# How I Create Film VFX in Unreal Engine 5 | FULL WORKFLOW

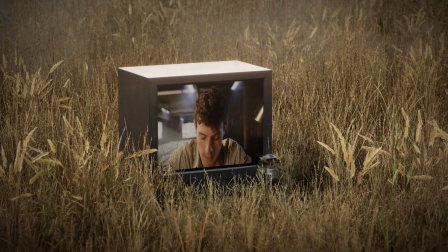(0:01) just want you to come home. I can't come home until I finish this.
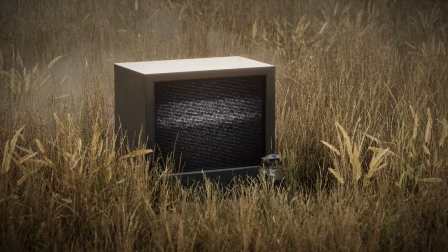(0:05) If you want me to come home, you can leave me alone.
Some time ago, me and some buddies got together and we wanted to challenge ourselves. We wanted to see if in just a couple of weeks, we could shoot a high-level looking Hollywood production. We knew that in order to pull this off, we would depend on two things, our visuals and our storytelling. Since we were set to shoot in an LED volume, and I am starting to become a virtual production specialist, I took charge in making all the Unreal Engine environments that were going to be projected on the wall.
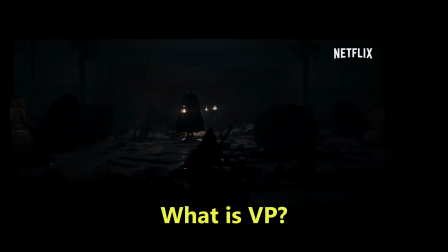(0:33)
Virtual production is the process of developing environments in Unreal Engine and projecting them on an LED wall that is synchronized with a camera tracking system that allows for us, the filmmakers, to film the actors and the environments at the same time,
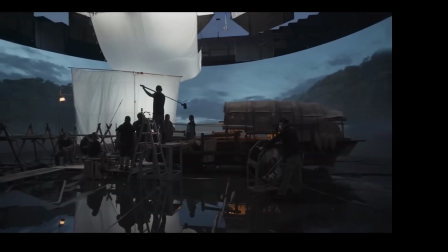(0:46)
making the visual effects and the fake environment that we create on the Unreal Engine a real-time effect that comes out directly into the footage.
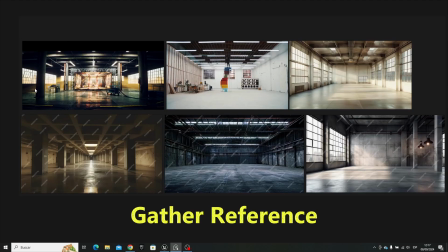(0:53)
So the first step that I do when trying to create these environments is to gather my references. I go into Google Images, I go into some AI generated images, and then I give it some prompts to give me something resembling of what I might want my final build to look like. Then I go into PureRef and then compile them all together. This is so that I can get a very broad and vast idea of where I want the environment to go, and then later on the process I can knuckle in down the specifics of the environment. Now, with our references finally gathered, we're gonna jump into the engine.
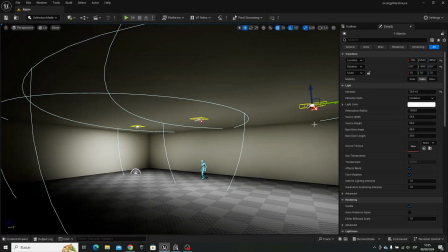(1:20)
It's a very simple process. We're gonna put a couple of walls and a couple of lights that are gonna help dictate the look that the environment is eventually gonna land in.
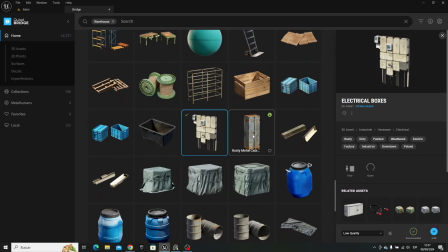(1:27)
With the block I've not done, I then went to the Quixelbridge library of assets. Here, I downloaded a bunch of textures and a bunch of assets that I can help populate the scene with to help bring it to life.
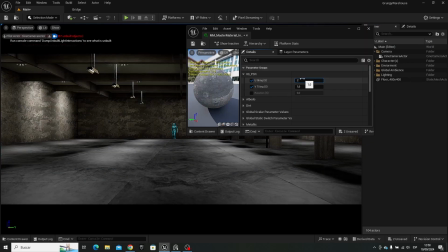(1:36)
After I put a couple of pillars in, I then decided to create a master material that I could create then material instances
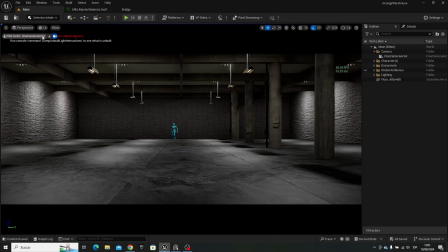(1:42)
to then quickly and efficiently texture my scene without having to stop my workflow at any point. I used the Pwnisher's master material guide linked in the description below so that I could speed up my workflow and help optimize and get to the end result even quicker. At this point, I was very happy with the direction the environment was taking. But going back to our references, I really like the idea of having windows to help build more depth and with the world building.
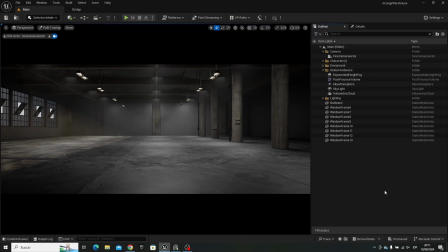(2:04)
So I quickly jumped into Blender, modeled some windows, and then put them into environment to help push the look.
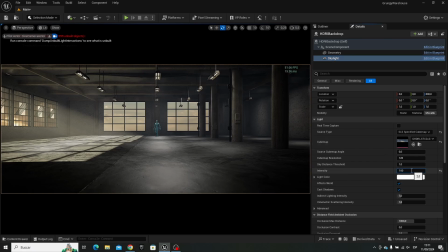(2:08)
With my windows now in place, I could finally start directing my lighting. I got a really nice looking HDRI from Polyhaven, link in the description below, and I started directing my lighting based on it.
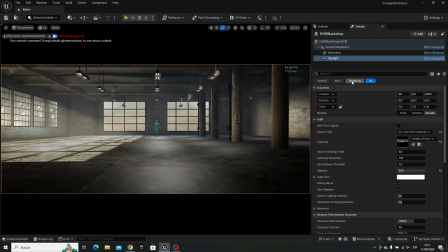(2:17)
I wanted to have some God rays coming in from the left side, and I wanted a very soft reflection on the floor. I also wanted to help with the believability of the room. I wanted to give it some messiness, make it look more realistic, so I went back into Blender, made a couple of cables,
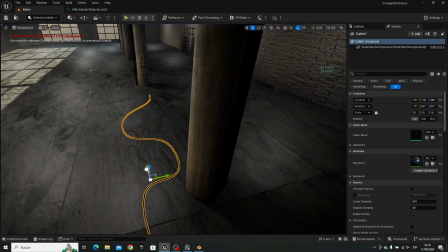(2:29)
and then brought them into Unreal and dropped them along the floor to help sell the idea that this was a grungy kind of warehouse.
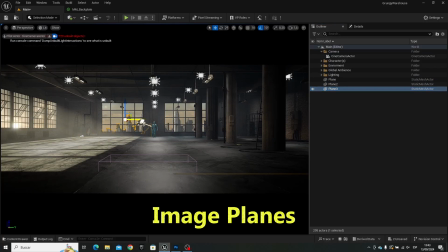(2:34)
Lastly, to help with the depth of the scene and help it not feel so flat, I went to Leonardo AI and I asked it to give me a couple of building images. I then took them into Photoshop, cropped them out, and made some building mesh planes that I could just put in the background of the environment to help sell believability, to give it more depth. And that's basically it. That's most of the work already done.
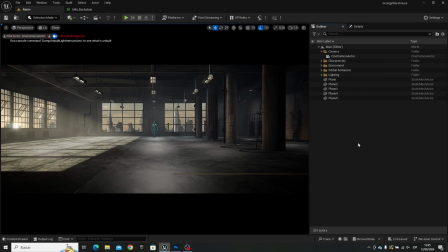(2:51)
After sending the environment to the team for feedback and opinions, I tweaked the lighting and the textures a little bit, and then finally landed on the look that went into the final film. So, what did it look like? After finally putting it up on the volume and getting to film, this is what the final film looks like.
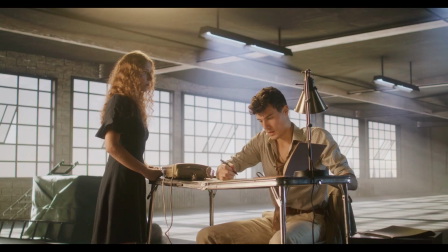(3:09)
I'm personally very proud and very happy of the work that I got to do with these people, and I cannot wait to work with them again. If you enjoyed the video and you liked seeing my process through environments like this or just 3D art in general, please consider hitting the subscribe button because more videos like this are definitely coming on their way. And with that said, thank you so much for watching, and I'll see you in the next time.